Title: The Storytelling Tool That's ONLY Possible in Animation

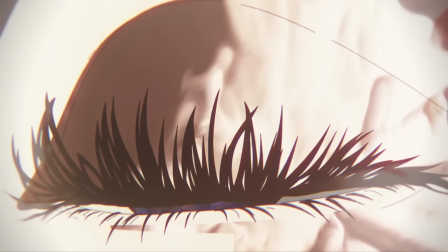[0:00]
They say the eyes are windows to the inside of your brain. So what if I told you there was a way to show exactly what the eye sees without having to
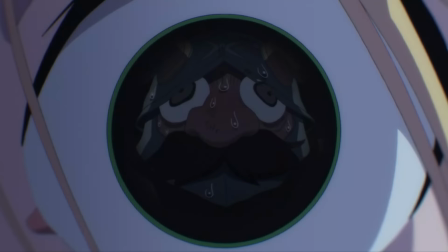[0:08]
go through all the usual messy trouble of cutting the dang thing open and sticking a camera in there?
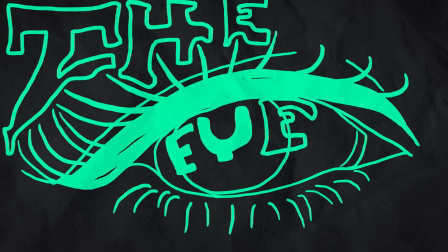[0:13]
The eye reflection shot.
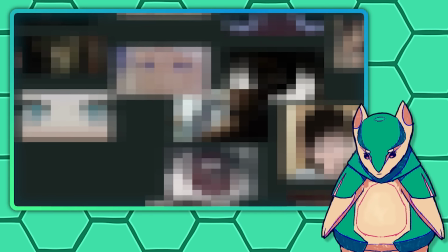[0:17]
I've been noticing these shots all over the place and thinking about all the different things this powerhouse of subjectivity can be used to convey.
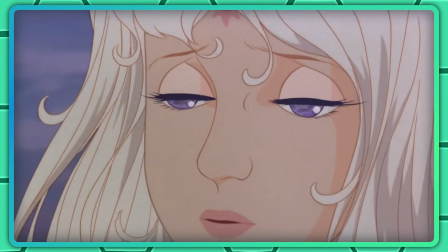[0:24]
Fear, desire, losing yourself, this.
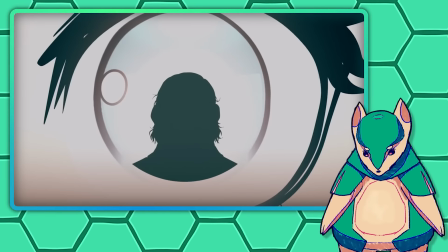[0:28]
And I've come to the realization that what first looks to be a simple gimmick is actually one of the most versatile storytelling tools out there.
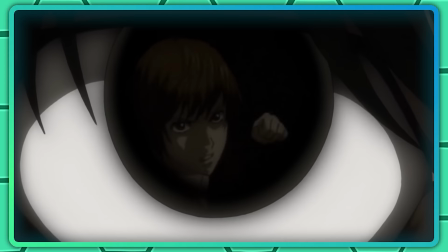[0:36]
Unfortunately, it's almost completely impossible to pull off in the real world.
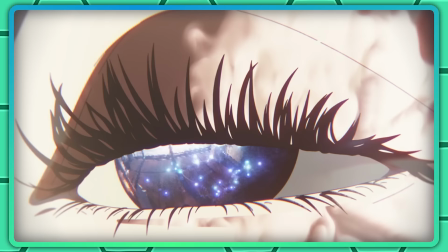[0:41]
In animation though, much like Paul McCartney with a synthesizer, the only limit is your imagination.
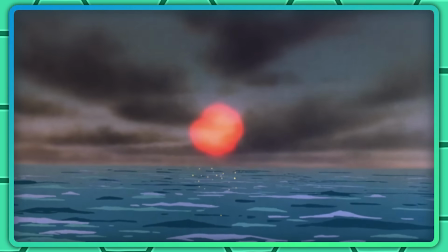[0:47]
So let's see what can be done with it.
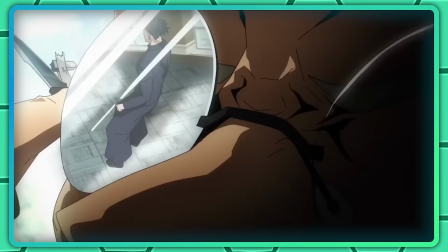[0:49]
Our first and most basic function is to serve the plot or flow of a scene by providing a smooth transition from one shot to the next,
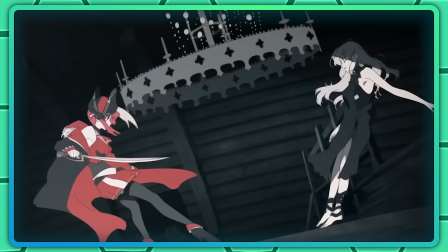[0:57]
like from the music video for Dead Mam's Chest by Hosho Marine.
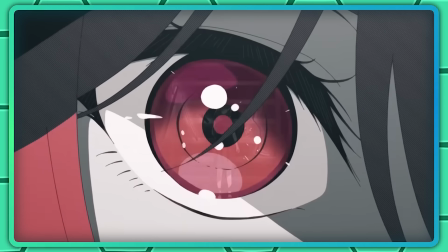[1:01]
When you have two characters looking at each other and want to have a slick and stylish transition between the two, the shot reverse shot with eye reflection transition is a no-brainer.
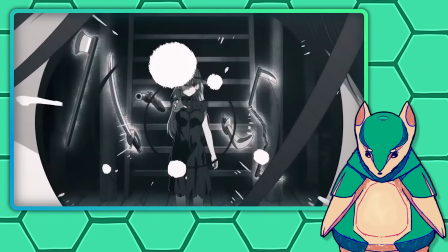[1:09]
This is probably the most common use of the shot, but even for this use case, it's not always so simple.
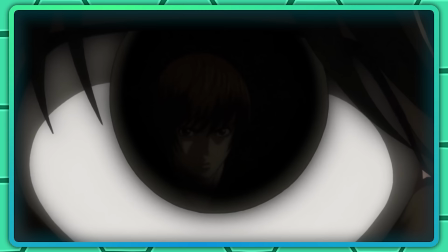[1:15]
Take this hilarious example from Death Note, which isn't a fully seamless transition, but more of a match cut.
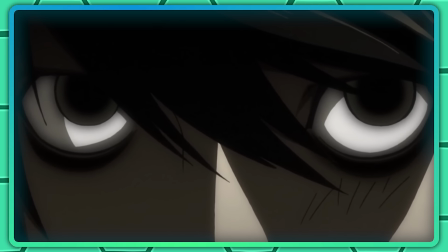[1:20]
L isn't just looking at Light, but scrutinizing him. The reflection of Light, the image of him that's always gradually forming in L's mind,
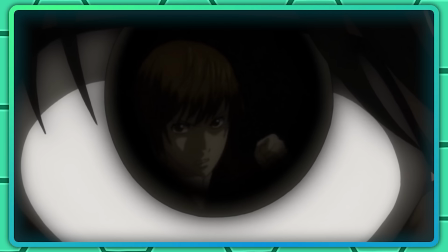[1:28]
wells up in the empty blackness of his eyes, which are uniquely suited to reflect whoever's across from him, both
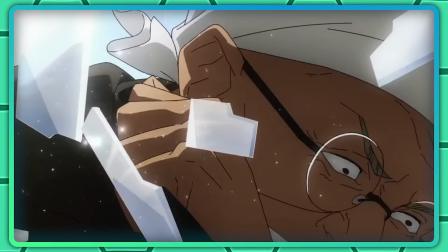[1:35]
figuratively and literally. Or take this mind-bending cut from Jujutsu Kaisen,
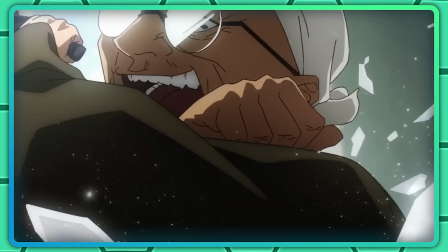[1:40]
where first this dude's glasses act as a proxy for his eyes and we transition into the reverse shot of Geto in the same way as that first example.
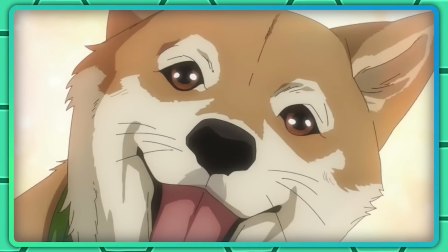[1:48]
Then we proceed straight into Geto's eyes where the good boy Tasuke is waiting for us.
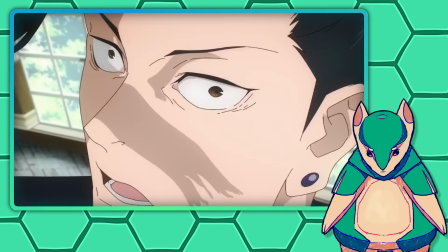[1:53]
The double layer is intentionally disorienting as we're lured into this illusion along with the character.
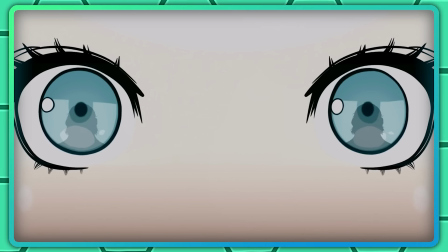[1:59]
Meanwhile, X-Arm uses a characteristically rudimentary and ugly version of the shot to obscure the identity of a mysterious character.
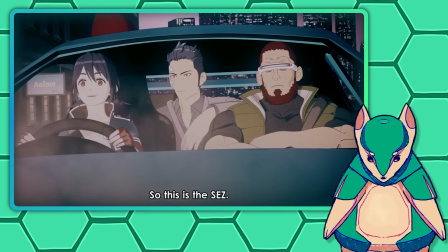[2:08]
Don't worry, I'm just as shocked as you that I just used X-Arm as an example. Reflections can be used to obscure, but also to reveal.
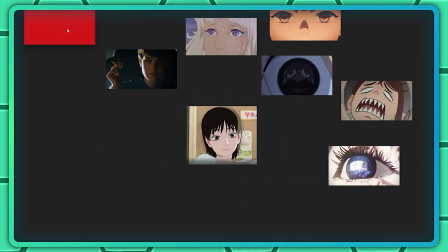[2:15]
But before we get too far into it, I need to organize my thoughts a bit. I gathered 24 screenshots of examples of this technique in action.
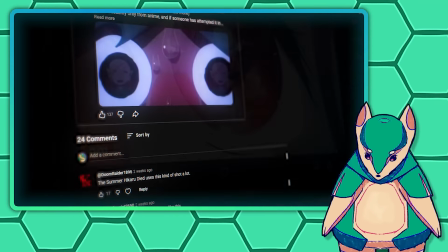[2:21]
And by the way, thank you so much to everyone who sent me an example to look at, even the ones that I didn't end up using.
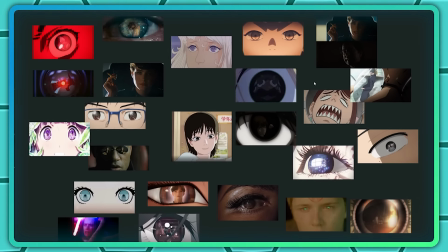[2:26]
And I dumped all those screenshots into a mood board to see what similarities would emerge using this video's sponsor, Milanote.
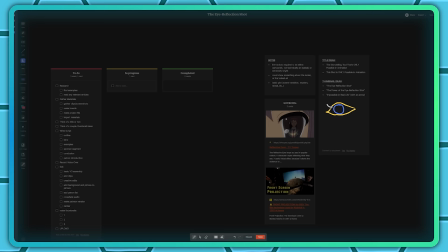[2:31]
Milanote is a tool for organizing your creative projects and ideas into visual boards.
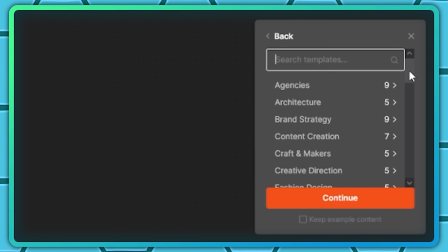[2:36]
They have templates for basically any type of project you could think of, whether it's something like a shot list for a short film or a flowchart for software development.
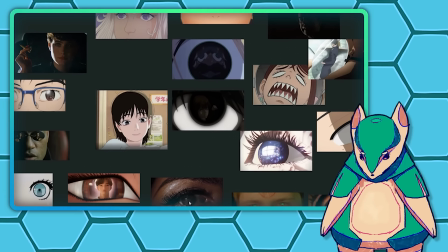[2:44]
In this case though, I have once again gathered a collection of random screenshots that need to be grouped in an intuitive visual way, so the mood board template is perfect for that.
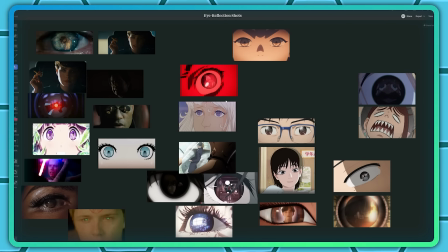[2:53]
With Milanote's intuitive interface, I could just drag and drop or copy and paste my examples from anywhere and immediately
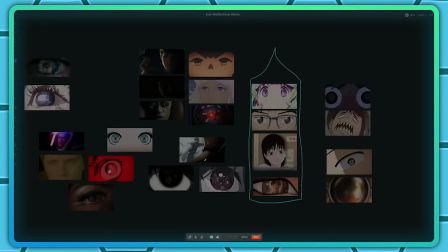[2:59]
start finding ways to categorize things and even start drawing directly on my board as soon as ideas started coming to me.
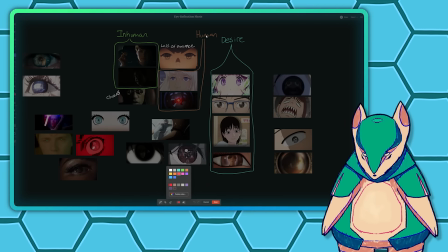[3:05]
It really lets me work at exactly the extremely sporadic speed of my own brain,
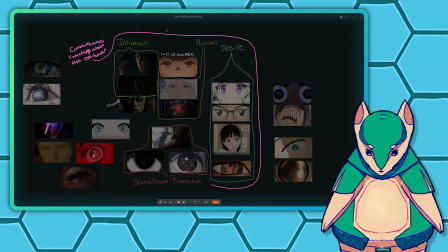[3:09]
and I know that kind of sounds like generic marketing speak, but that's genuinely the best way I can think of to describe it.
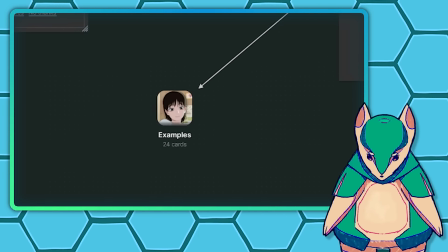[3:15]
Then, all that could be nested directly within my much less chaotic project planning board for this video,
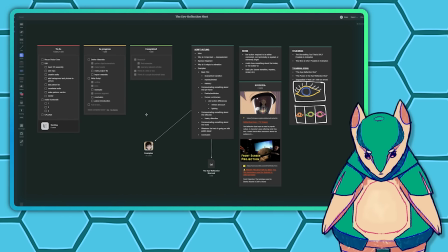[3:21]
where I keep my outline, title, and thumbnail ideas, sources, and to-do list using their agile task board template,
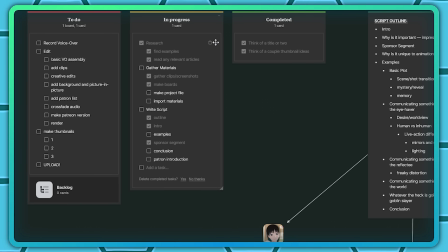[3:27]
which keeps everything looking really clean and prevents my baby brain from getting overwhelmed.
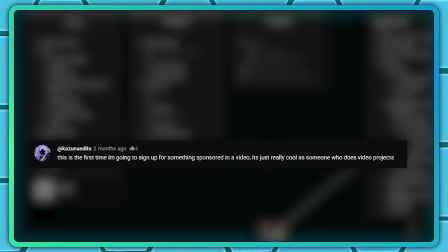[3:32]
Last time I worked with Milanote, I got a bunch of comments from people saying, "Hot dang, a YouTube sponsor that's actually useful and I would like to use?
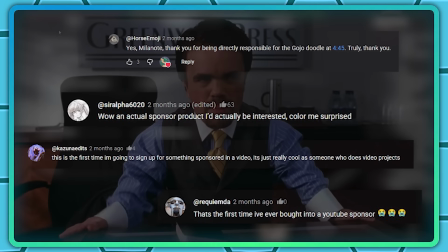[3:39]
What a concept." So I'm psyched out of my mind to get to work with them again.
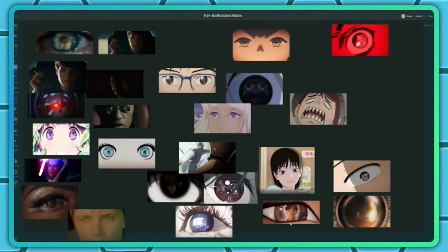[3:43]
Milanote is available for free with no time limit, so if you think you could use a tool like this, sign up for a free Milanote account by going to
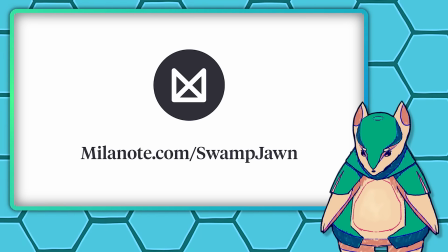[3:51]
milanote.com/swampjohn or clicking the link in the description. Thanks again to Milanote for sponsoring this video. Now back to it.
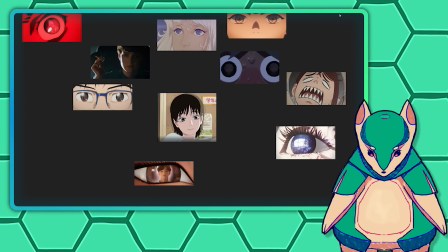[3:56]
Now, you may have noticed that at the start of this video, I said this shot is only possible in animation, and then my mood board contains several live-action examples.
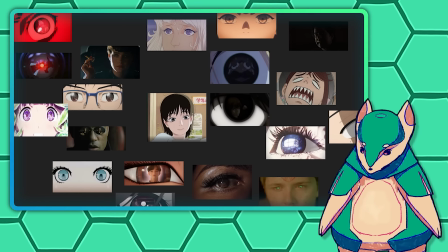[4:04]
There are two reasons for that.